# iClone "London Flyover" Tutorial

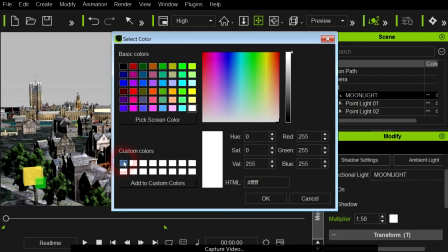(28:51)
Now what I ended up color-wise using was just a little bit of a blue color for the night sky.
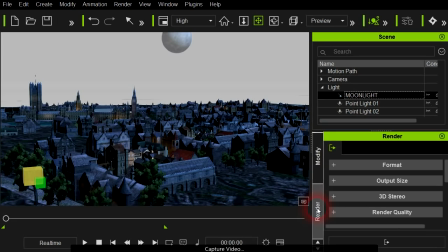(29:01)
And I also chose to backlight as much as possible. I like to do that whenever possible. Let me go ahead and turn off this.
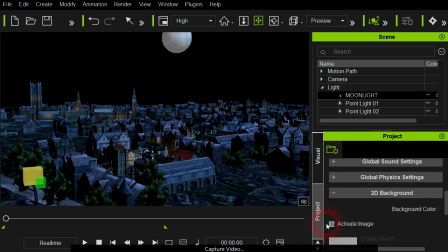(29:11)
We'll go with a black backdrop. Let's take our moonlight here and we'll adjust it here.
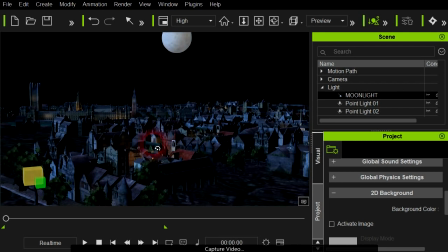(29:21)
And by backlighting, typically you get a nice silhouette kind of look,
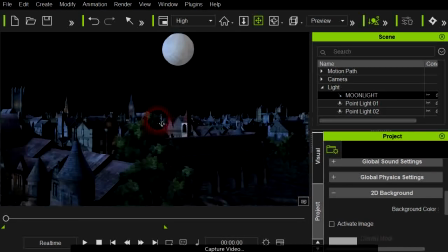(29:28)
and since the moon is coming from the back of the set, as it were,
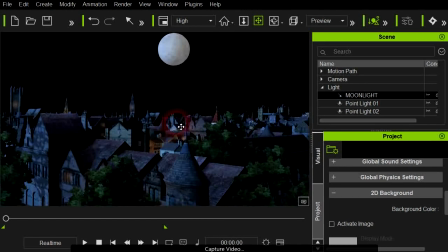(29:34)
then I thought that would probably be a good thing to do.
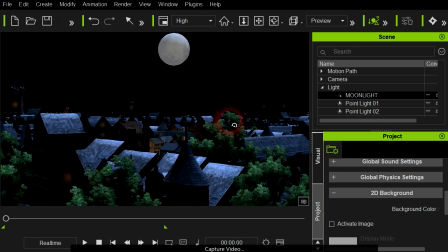(29:40)
So basically kept the moon angled. Let me get here, we can see it. There we are. Yeah, it's kind of in that direction roughly. Now I did cheat when I went around Big Ben.
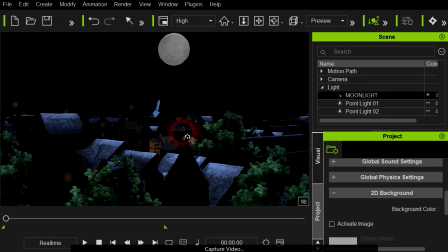(29:54)
I didn't like how some of the light was working, so I added a few keyframes, and I moved it around a little bit just as a cheat to fake the lighting. It's not too apparent, but yeah, feel free to tweak it.
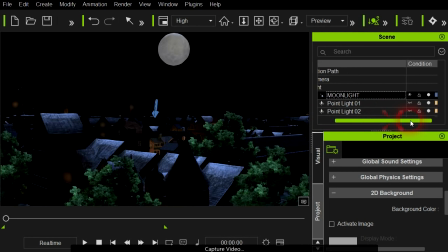(30:12)
Now the next thing, of course, is the sky. I'm sorry, I do not remember where I found the sky dome. Pretty much any sky texture will work, I think, for what you're going to do.
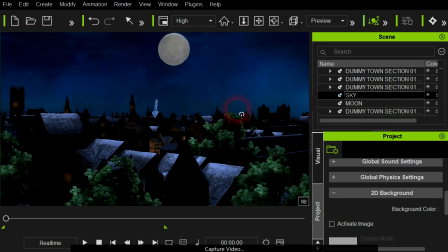(30:25)
Let me turn this on here. It was just a classic sky dome.
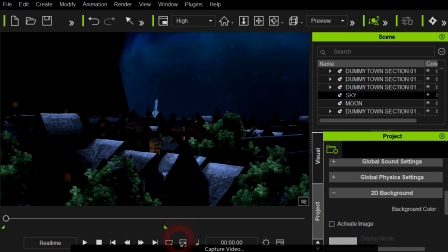(30:29)
Let me reduce it here, and you can see it's just a dome with an image map.
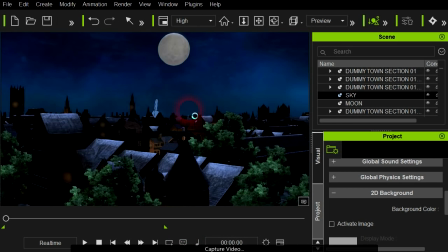(30:36)
I found an image map that I happened to like. It was okay. Now, you of course have the wonderful tool now in iClone 6, the sky tool, and I'm not terribly familiar with it,
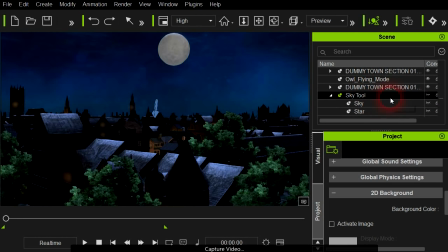(30:54)
but I do, and so I couldn't quite get the look I wanted in the sky, but I do like the stars. So let's turn on the stars, and that certainly gave me what I wanted for the star field.
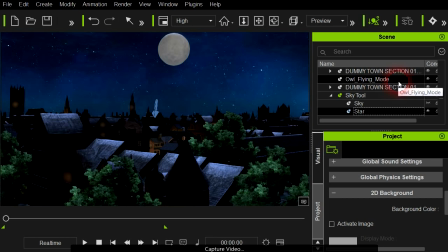(31:09)
Much better than I could have done with with an image map. So I chose just to use the star field from the sky tool. But feel free to play with that. You'll probably get maybe even better results, better than I did on this. So we got that.
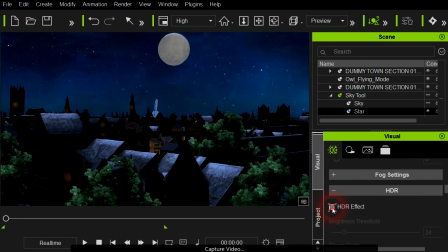(31:24)
And then, of course, played with the HDR settings and got the glows that I wanted and everything.
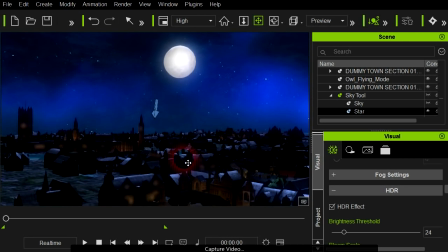(31:33)
I went through and sewed a lot of little point lights all throughout the cityscape.
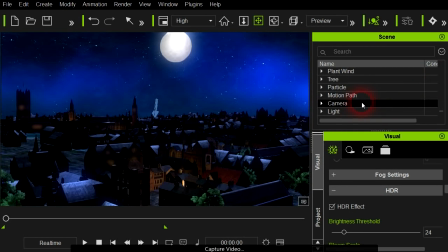(31:40)
So I've got a lot of little point lights, and that's another beauty thing of iClone 6, is you can have pretty much as many as you want. So we've got a whole bunch here of point lights,
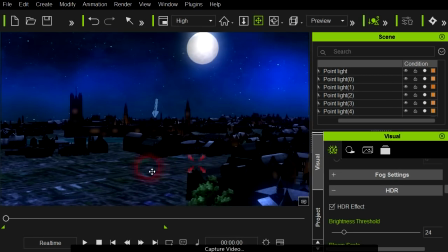(31:50)
just kind of giving a little glow to some of the clusters of buildings and on the sides of buildings to give a little help.
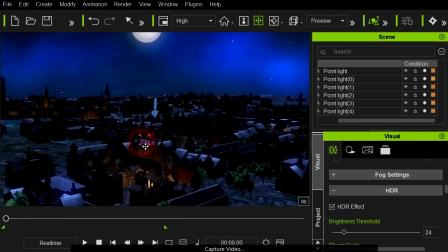(31:59)
I added some fog. Built some particle effects for chimney smoke, sewed those all around,
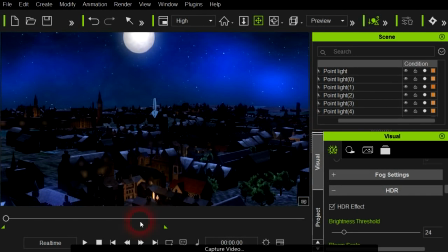(32:06)
and then I added a general ground fog kind of in the back. Let's see if we can get it percolating here a little bit. You'll see it. Fog acts as a fill light many times if it's a light colored fog, and so you don't need a lot of fill light at all, or ambient light.
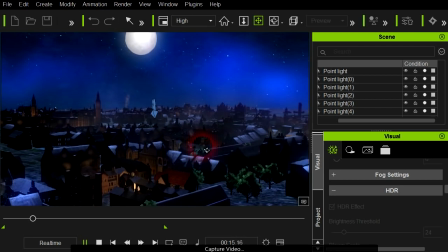(32:24)
So let the fog be that ambient light for a lot of things.
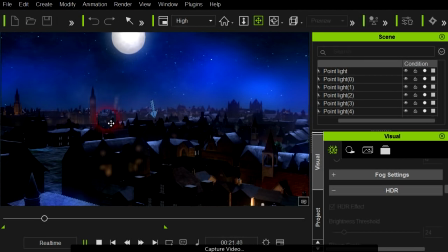(32:30)
But you can see now that fog's starting to percolate in the background. Got some smoke from the smokestacks, and there's some chimney smoke around.
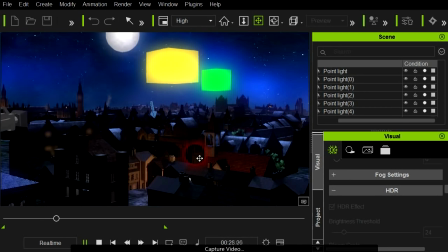(32:37)
And there goes our dummy objects, as you can see there. Of course, that will not render.
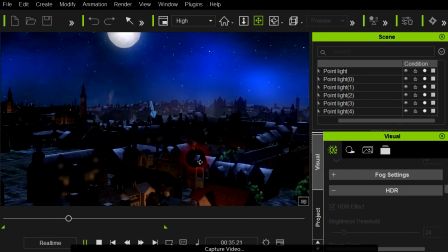(32:43)
And of course, you can always use Control-D to turn those off and on, but that lets you see what's going on there. And that's basically it.